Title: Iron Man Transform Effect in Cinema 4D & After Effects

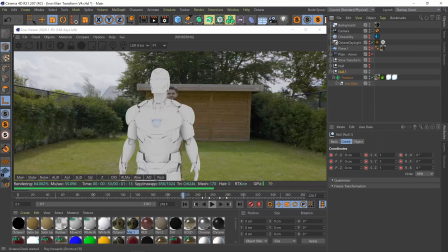257s
So here I imported my suit and I made it match my body size so I rescaled a few of the elements and once I was done I wanted to texture it.
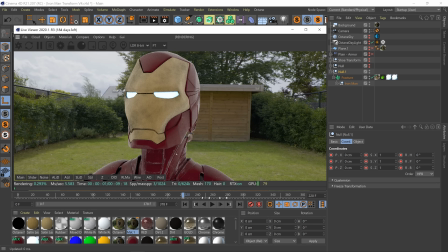265s
I'm using Octane Render Engine for Cinema 4D. This allowed me to create something like this and it renders super fast, so I'm a big fan. I really liked how my texturing came to be actually. I tried to look at reference and make the suit based on that.
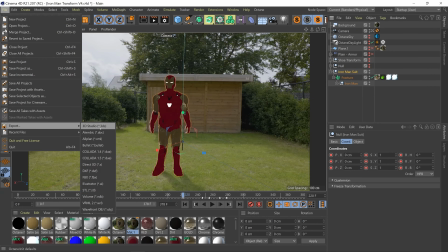278s
So once my model was fully textured, I exported it as a .fbx and then I went to Mixamo.com. One of my favorite sites nowadays because I hate animating and I'm just not good at it as well. I just don't have the patience to do it. And nothing against animation because I love the results of animation and it looks always fantastic, but it's just not for me. It's too time consuming.
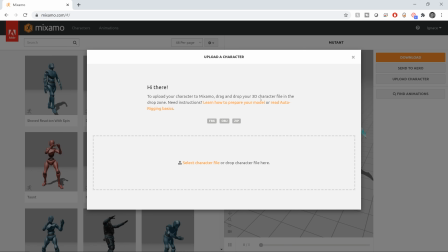300s
So Mixamo is a website from Adobe where you can upload your 3D characters or download one of theirs and automatically rig them.
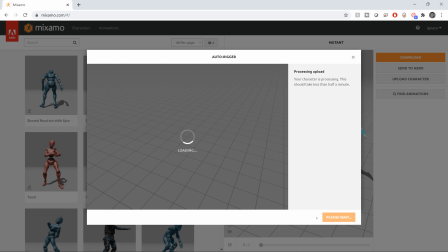308s
So that means creating a skeleton for your model which you can animate afterwards. And your object or your 3D character is going to stick to that skeleton.
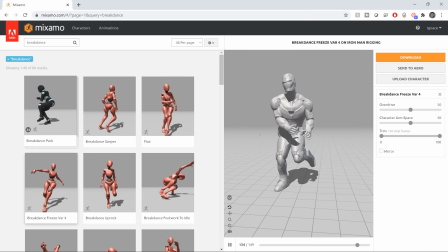317s
So normally a pretty tedious job but now it became automatic. Obviously this is just for rough kind of rigs. You cannot really rig the fingers and all the skin and the muscles so that's for advanced animation and that's yeah so an iron man is perfect
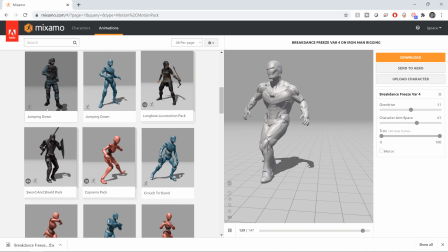331s
for this you can also browse the pre-made animations in the library but for my use this case i didn't need that okay so once i have
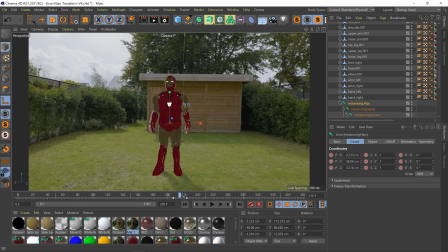339s
rigged my iron man i export it again and i import it in cinema 4d before we start using iron man i'm going to take that shoe from my original iron man suit this i want to put in the exact same position as my nike shoe so here i want to transform my shoe
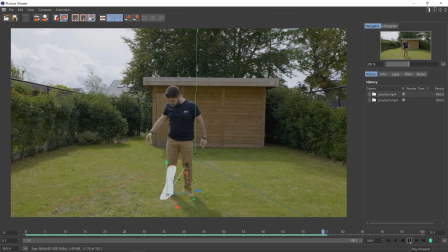354s
turning into the Iron Man boot. To do that it's actually really simple. Basically I use the technique from the tutorial.
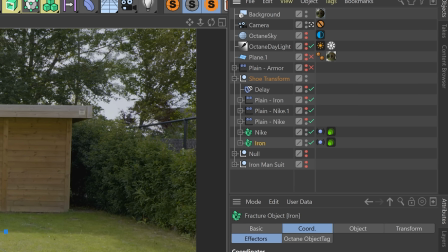361s
You will need to have your shoe in a fracture object in Cinema 4D. This splits your object in all the 3D layers it's built from. On that fracture object you want to add a plane effector. That scales all these different parts of my shoe to zero.
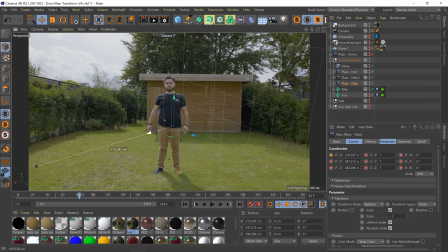373s
And then over a linear field that I can animate so it looks like it's fading away from the front to back.
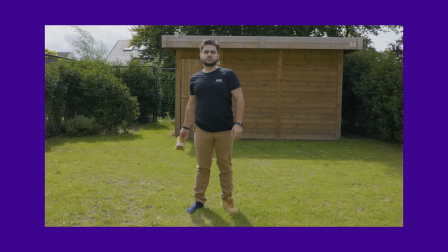379s
Or from the back to front. However you like it. So my scale goes from one to zero using a plane effector.
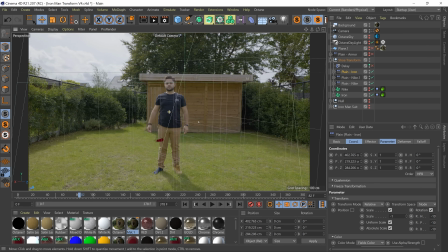384s
Now for the Ironman boot I just have to do the exact same but opposite and I'm basically done.
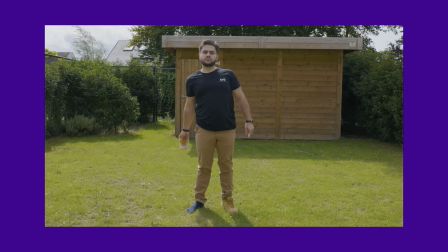389s
If you do this at the same time it will look like one shoe goes away while the other comes up and it seems like a transform effect because it goes so fast. I also added a delay effector to get a spring animation in there just to give it a little bit more life. Then I animated the position of the shoe to where my foot was and voila.
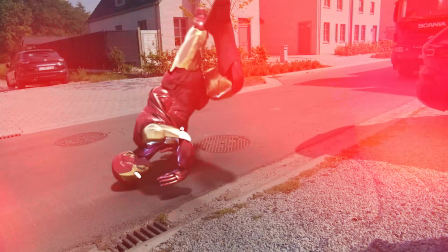Alright so for the last part I had to animate Iron Man's suit up effect and getting him into position to take off.
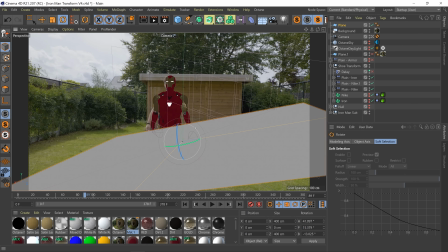425s
So I placed my Iron Man in the same spot as I'm standing. I also added a floor plane to match my camera angle and so on.
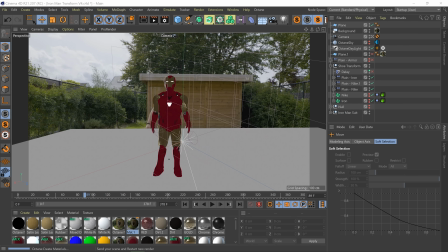431s
And then I also put my Iron Man into that fracture object just like the shoe. Basically the same workflow here. But instead of going from left to right, I just made the linear field go from bottom to top with a plane effector and it's really as simple as that. Maybe I'll do a more advanced suit-up tutorial in the future, but we'll see where we get.
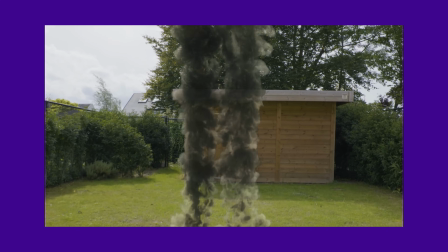449s
Once a suit-up happened, I animated my Iron Man a bit over time, so it looks like he is putting his hands next to his body in order to take off and then I animated him moving up,
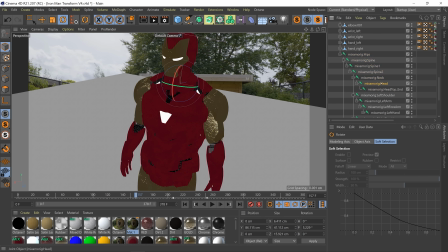458s
also directing his face to the sky, so it looks a little bit more realistic. Alright, so now we have the animation, but we don't have the awesome smoke yet. I actually did the smoke takeoff using Turbulence FD. That's a plugin for Cinema 4D that allows you to do fluid simulations such as fire and smoke.
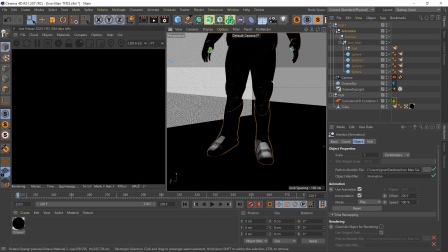474s
I placed a simple sphere in his hands and feet and made these emitters with a lot of force going downwards.
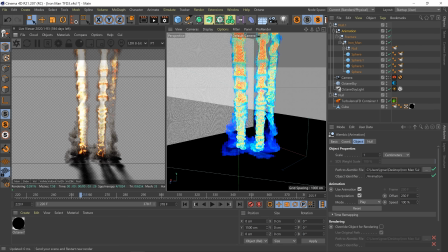480s
I then made the plane that stands for the floor as a collision object and that will deflect my smoke so it looks like it's interacting with the floor.
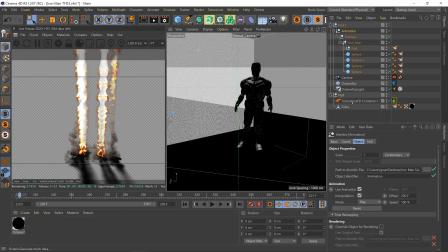487s
I tweaked a lot of settings. I can't really go into much detail for this because there's just a lot of playing back and forth but just look at a dedicated Turbulence FD tutorial. I actually saved the first animation in a Cinema 4D file and for the Turbulence I started a new project.
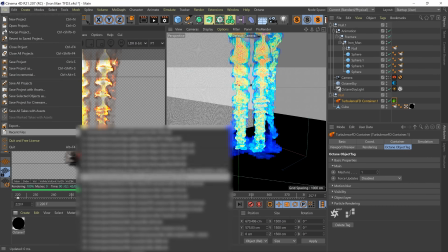501s
So I rendered these two out separately and then I'll just combine them in Adobe After Effects later.